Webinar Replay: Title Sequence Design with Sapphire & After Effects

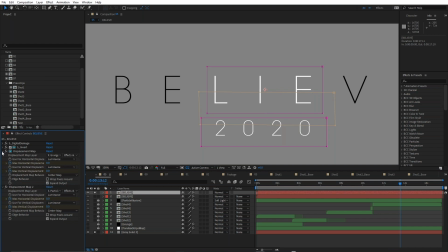So I just inverted that effect. I inverted that black to white using S invert. And the reason I'm able to apply it directly in this comp is because I've actually used, if I just type in comp,
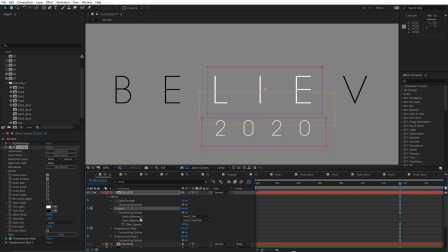you can see under compositing options for invert, I've used masks. So these are effect masks. I've covered these in previous tutorials. Just means that I can apply the effect and the mask in the same composition without having to pre-comp.
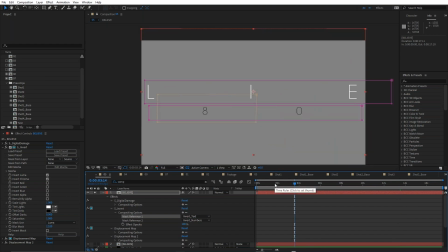And if we just move the time indicator, so we have lie, and we're not doing anything else to lie. Lie always stays white, but you can see for 2020, it turns white at the very end.
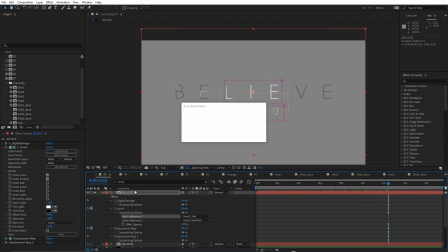And that's because I've just animated the mask opacity. Just auto-saving.
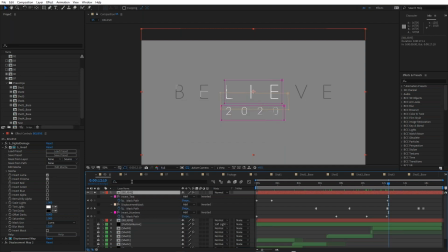Let's go mask. Actually, I'll just type in mask opacity. And you can see for the numbers mask, I've just animated the mask opacity.
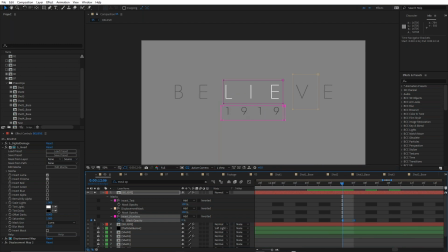So the mask is actually turned off at the beginning. So it won't show you the invert because now this is a Sapphire invert effect mask. So it's not going to show me the white, but by animating the mask opacity,
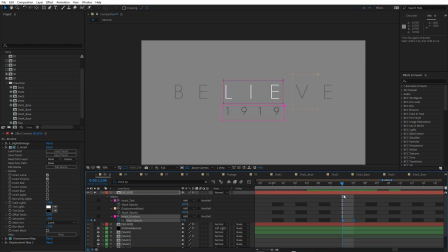I can turn that effect, basically turn that mask on, and that becomes white at the end, boom, like that. And the only other thing is a little bit of distortion. You can see I've used a little bit of displacement.
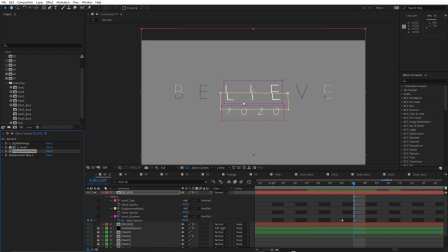I've got displacement map, also masked. You can see how that's displacing that using the grunge.
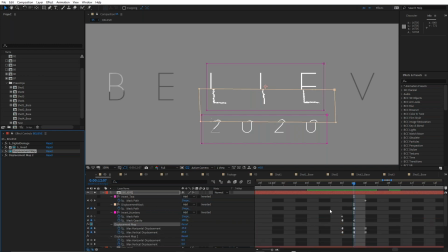And that also is not everywhere. It's being keyframed. You can see down here, it's being keyframed to only affect it in certain places at certain times.
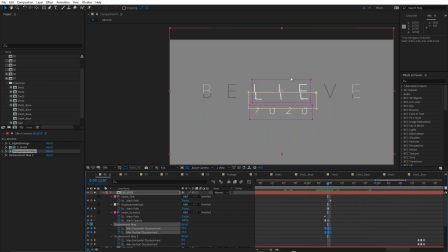So I literally did that randomly. I just I set up one with the mask, copied and pasted the keyframes at different points. And also change the mask position at different points. You can see I've changed the mask path using a hold keyframe.
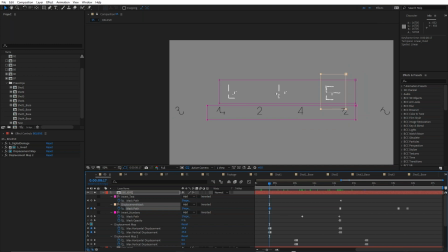That way I've got this sort of displacement jumping around and only affecting little bits of the text rather than affecting the whole thing. If I was to just to double click this, if it's all affected, it's not quite as interesting as just little parts of it being affected.
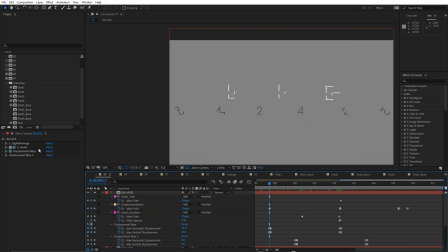And to really add the overall displacement, get a lot of bang for your buck just from using digital damage, Sapphire's digital damage. Just dropping that on and using it pretty much at its defaults,
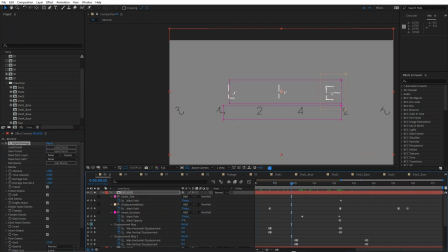and that giving you all of this sort of breaking up of the text and sort of digital glitching. Another great effects, like parallax strips, digital damage, pixel sort, those three, the big three. Really, really easy to use effects that you can literally just sort of drop on and give you, you know, amazing results.
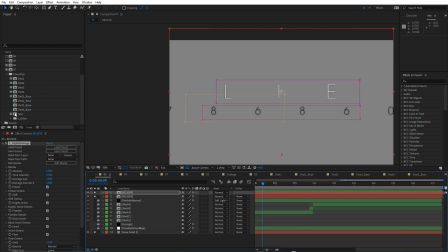And let me just come back to my text. I just pre-rendered this so you can have a look at this.
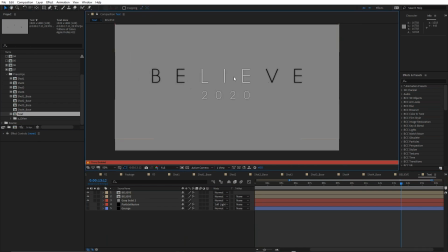I also put a just a blurred version of the text below and made it black, just made it black.
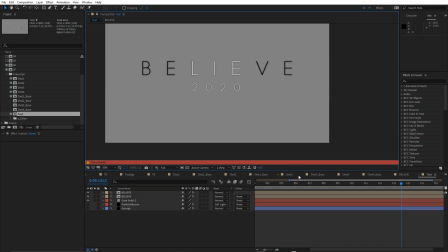So it gives me a little bit of a pop, helps the text pop out. But also when everything gets destroyed by the interesting, look at this. You can see how the white draws on at the beginning. I actually use a mask to do that, the eye.
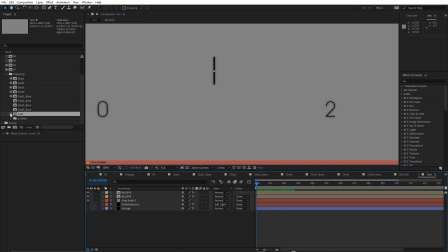Just ignore the one below. I'll turn this off. I forgot to mention that. You don't see this at the very beginning because I animated a mask just so that the white reveals itself.
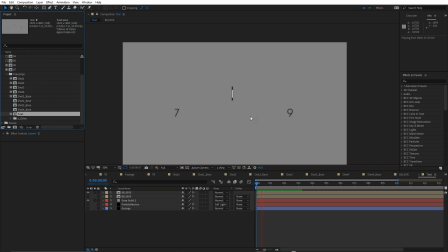Which is really nice. So if I just preview that, you can see how that little eye just draws on. So you're getting lots of the glitchiness. And a lot of bang for your buck with digital damage, especially at the end here, where it goes up here in the corner.